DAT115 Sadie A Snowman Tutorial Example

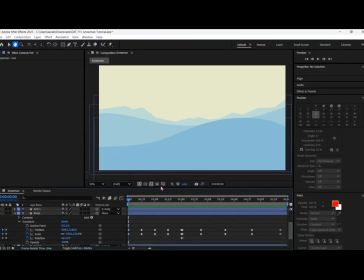[0:01]
Hi, this is my finished project for the Snowman tutorial. I'll play it now. So for this project, I wanted to have a foreground, middle ground, and background just to give it more depth.
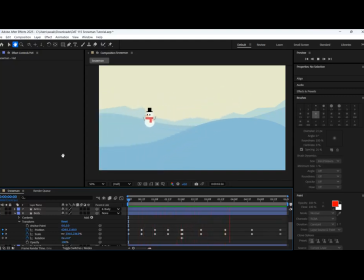[0:18]
And I decided that I wanted the snowman to follow the perspective of the planes. So I had it positioned the largest at the front of the camera, and then as it moves along, it gets smaller and smaller as it moves farther away.
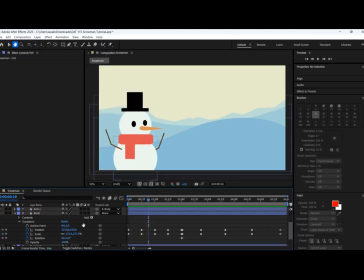[0:34]
So obviously for most of my keyframes for the body, which everything is linked to as the parent, for most of those keyframes I was working with the scale and the position. However, there were some other transform things that I had to play around with at some points.
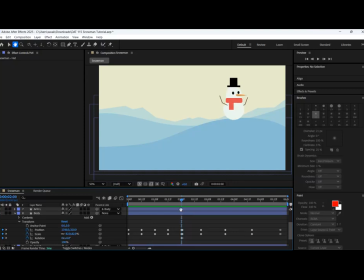[0:55]
One example of this is once it gets to the hill up here, I needed this foreground piece to suddenly go over the snowman so that it looks like it's going behind it. So to do this, I made a second foreground layer,
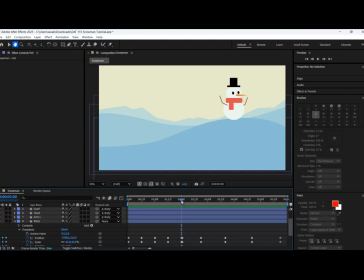[1:09]
which I kept at 0% opacity up until this point, and then I made another keyframe right here, which brings it to 100% opacity. That way the snowman could go behind the front piece. And then at this point, I also
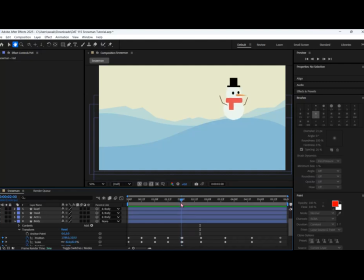[1:25]
flipped the body and everything else of the snowman horizontally so that it can walk the other way. I didn't have any major problems with this, just getting used to the program and figuring it out. But yeah, that is my finished project.